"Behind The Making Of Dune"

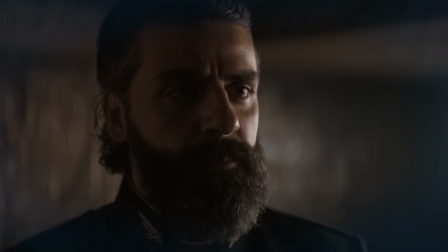249s
Peterson worked on 4 different linguistic systems for Dune. 2 were spoken and 2 were signed, and also worked on an entire writing system.
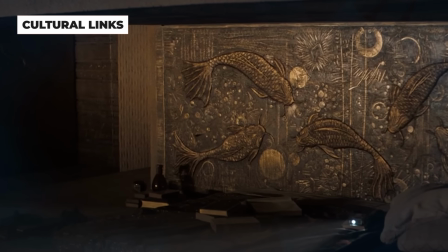258s This is Dr. Yue's handwriting.
The designs of the interiors of Arrakis were made to look as authentic as possible.
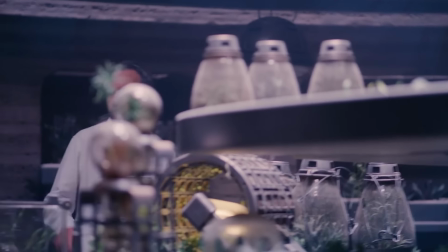265s
In fact, the crew behind the film implemented cultural links from the story into the carvings on the walls.
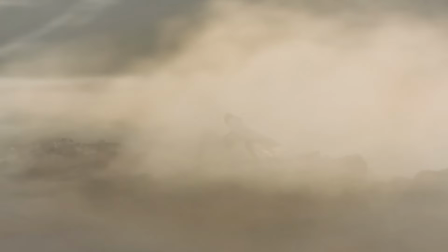271s
This includes the sandworms, which are one of the most recognizable icons from the Dune lore.
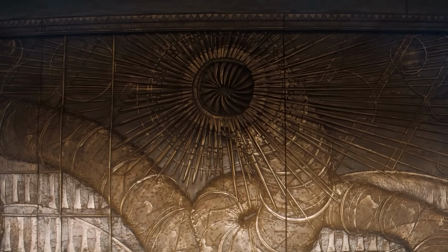277s
One of the frescoes showing off a carving of the sandworms was made to look like it was carved by the Fremen working for the governor. Greg Fraser, who served as the cinematographer on the film,
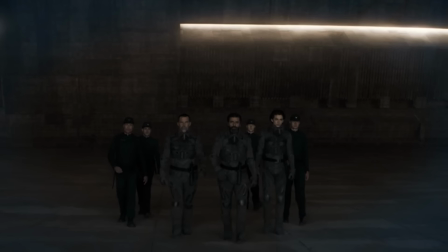289s
found himself in a bit of a challenge when filming the interior scenes of the Arrakis compound.
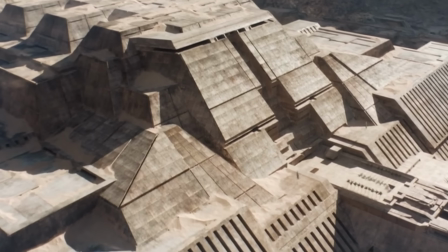295s
The compound had no windows, as thematically it's supposed to withstand war and heat.
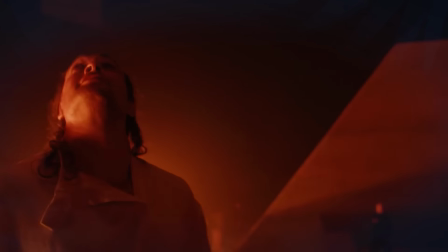300s
Production designer Patrice Vermette and Denis Villeneuve solved this by using light wells throughout the fortress set.
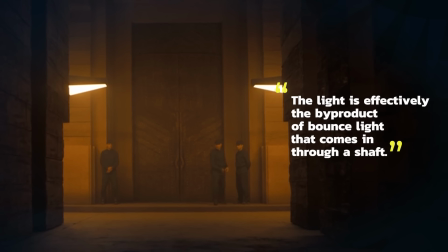306s
The light is effectively the byproduct of bounce light that comes in through the shaft.
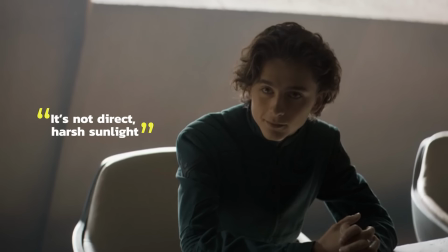311s
It's not direct, harsh sunlight.
That's true.
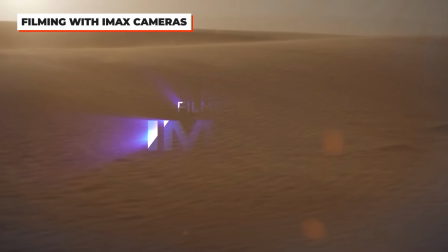315s
Like many other modern blockbusters, Dune used the IMAX format for entire sections of the film,
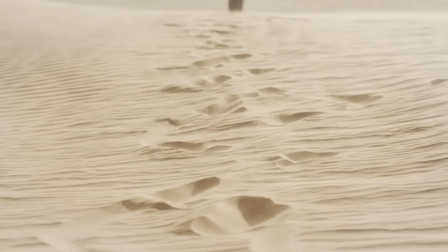321s
which includes Paul's vision, as well as the dream and desert sequences.
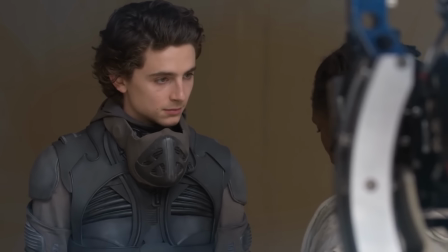326s
The rest of the film was shot in the traditional 2:35 format, which is used for most modern movies.
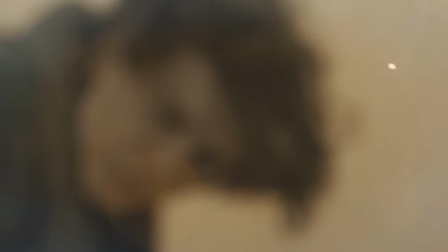332s
In order to maintain the impact and awe of the IMAX on the audience, Villeneuve claimed that it was beneficial to step away from time to time.
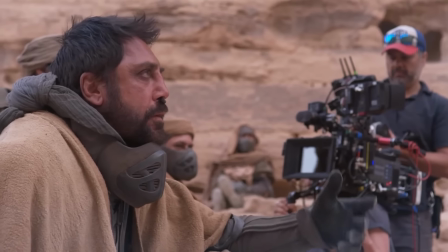340s
Villeneuve also made the decision to film the desert scenes with a handheld camera, but the rest of the world in the film would be more similar to tableau.
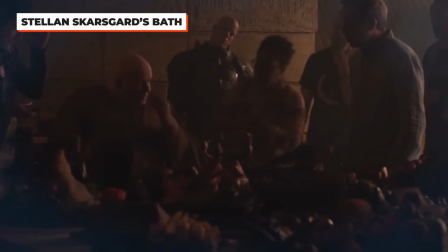348s
Stellan Skarsgard stars as Dune's robust villain Baron Harkonnen and claims
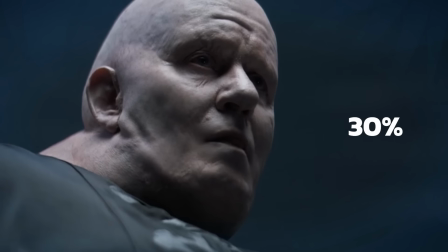353s
that his time in the makeup chair made up 30% of his entire time working on the movie.
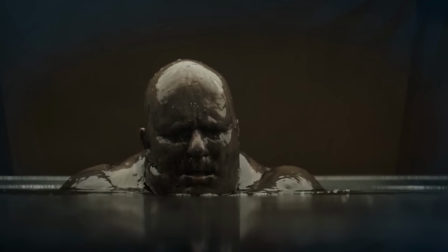359s
When it came time to film Baron's black, murky bath, the crew debated about doing the scene digitally.
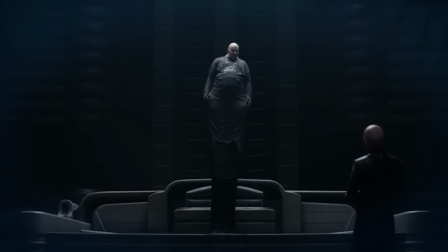365s
Skarsgard wasn't too bothered at that point and didn't want to get out of his intricate suit,
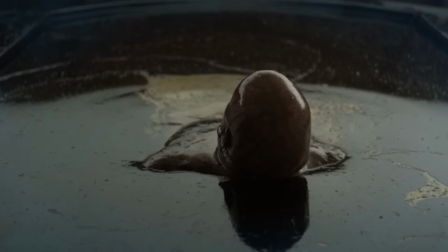370s
so he happily dipped himself into that oh so unappealing bath.
We don't want the prize to fall.
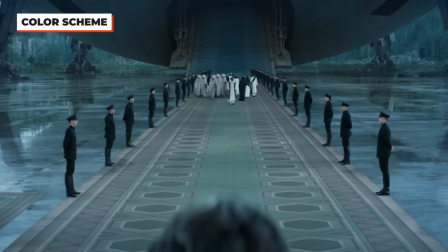376s
Color was another major component that went into making Dune.
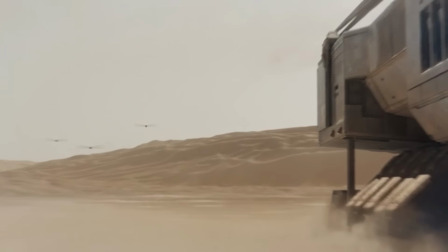380s
Denis Villeneuve wanted Arrakis to be harsh and desolate, and an environment that would be unwelcoming to outsiders.
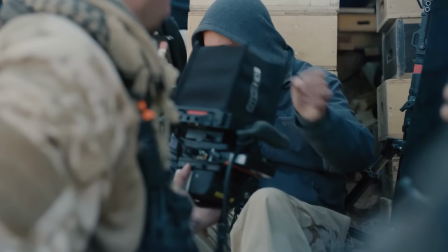387s
Villeneuve, along with the cinematographer and production designers, tried their best to never make the sky in the film look blue.
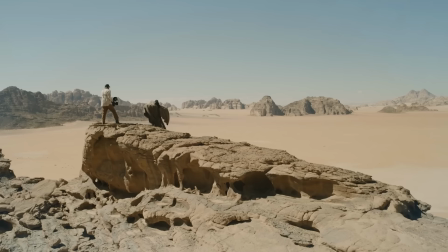394s
A lot of desert photography was also done where there was both yellow sand and a blue sky.
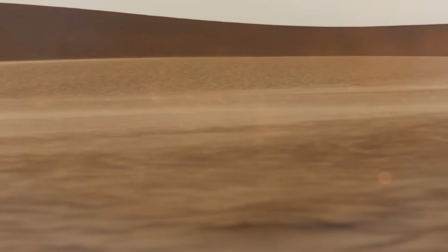400s
But to avoid this, the team veered away from that and decided to make the sand look more washed out and the sky more white. Hans Zimmer is one of the most legendary and influential composers in the business.
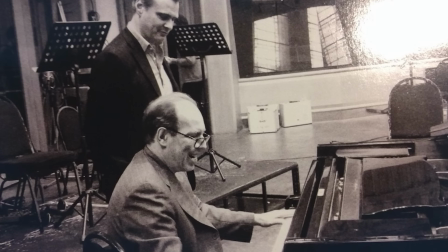413s
Zimmer had even turned down working with Christopher Nolan so that he could work on Dune.
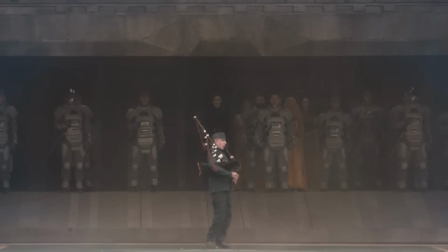418s
One of the most interesting aspects of the Dune score is the use of bagpipes, which according to Zimmer was completely Denis Villeneuve's idea. After noticing a bagpiper in a scene in the movie, Zimmer turned to Villeneuve, who said, "Well, you can't just do trumpets.
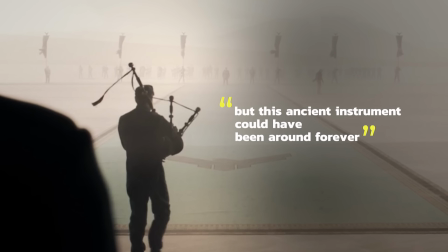434s
You can't do fanfare." But this ancient instrument could have been around forever.
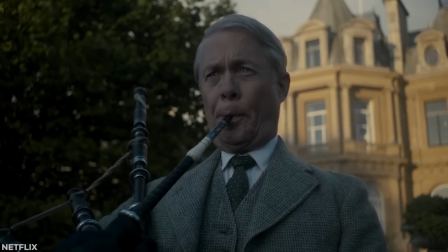439s
From there, Zimmer ended up recruiting 30 different bagpipers to make up for the unconventional addition to the score.
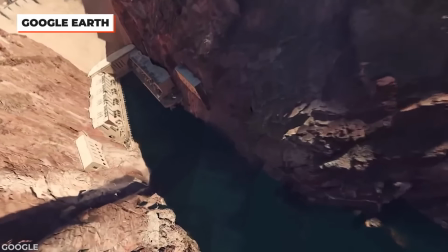446s
Production designer Patrice Vermette had some unconventional ways of finding locations to stand in for Arrakis.
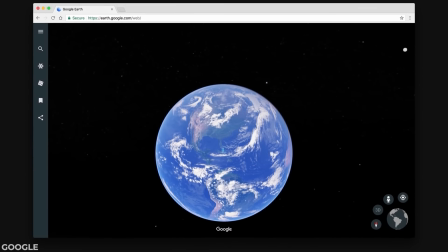453s
In fact, Vermette used Google Earth to scour the globe for potential filming locations before settling on Wadi Rum,
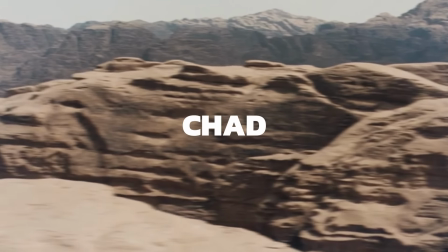461s
including Iran, Chad, Mauritania, and Libya.
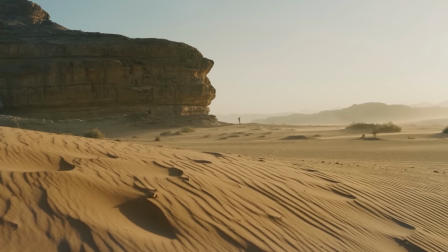464s
Vermette and Villeneuve selected Wadi Rum as they found it to be like a trade show of rock formations.
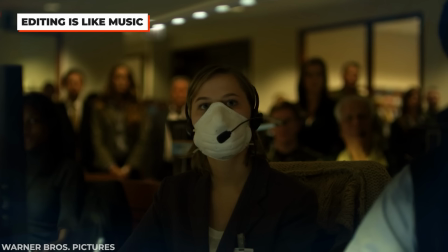471s
The pandemic caused some problems during the post-production process of Dune, as director Denis Villeneuve was unable to work in the same room as his long-term editor Joe Walker. Villeneuve claimed that working separately was not the same, and that editing was much like playing music.
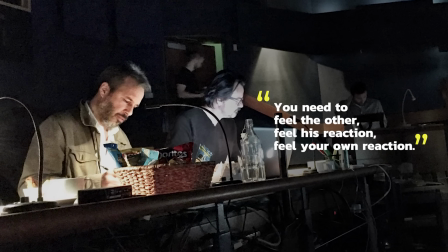488s
You need to feel the other, feel his reaction, feel your own reaction.
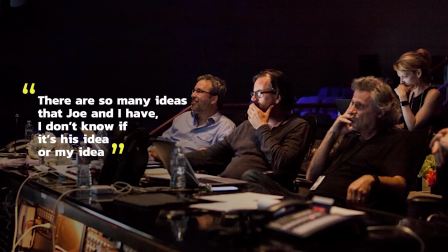493s
There are so many ideas that Joe and I have. I don't know if it's his idea or my idea.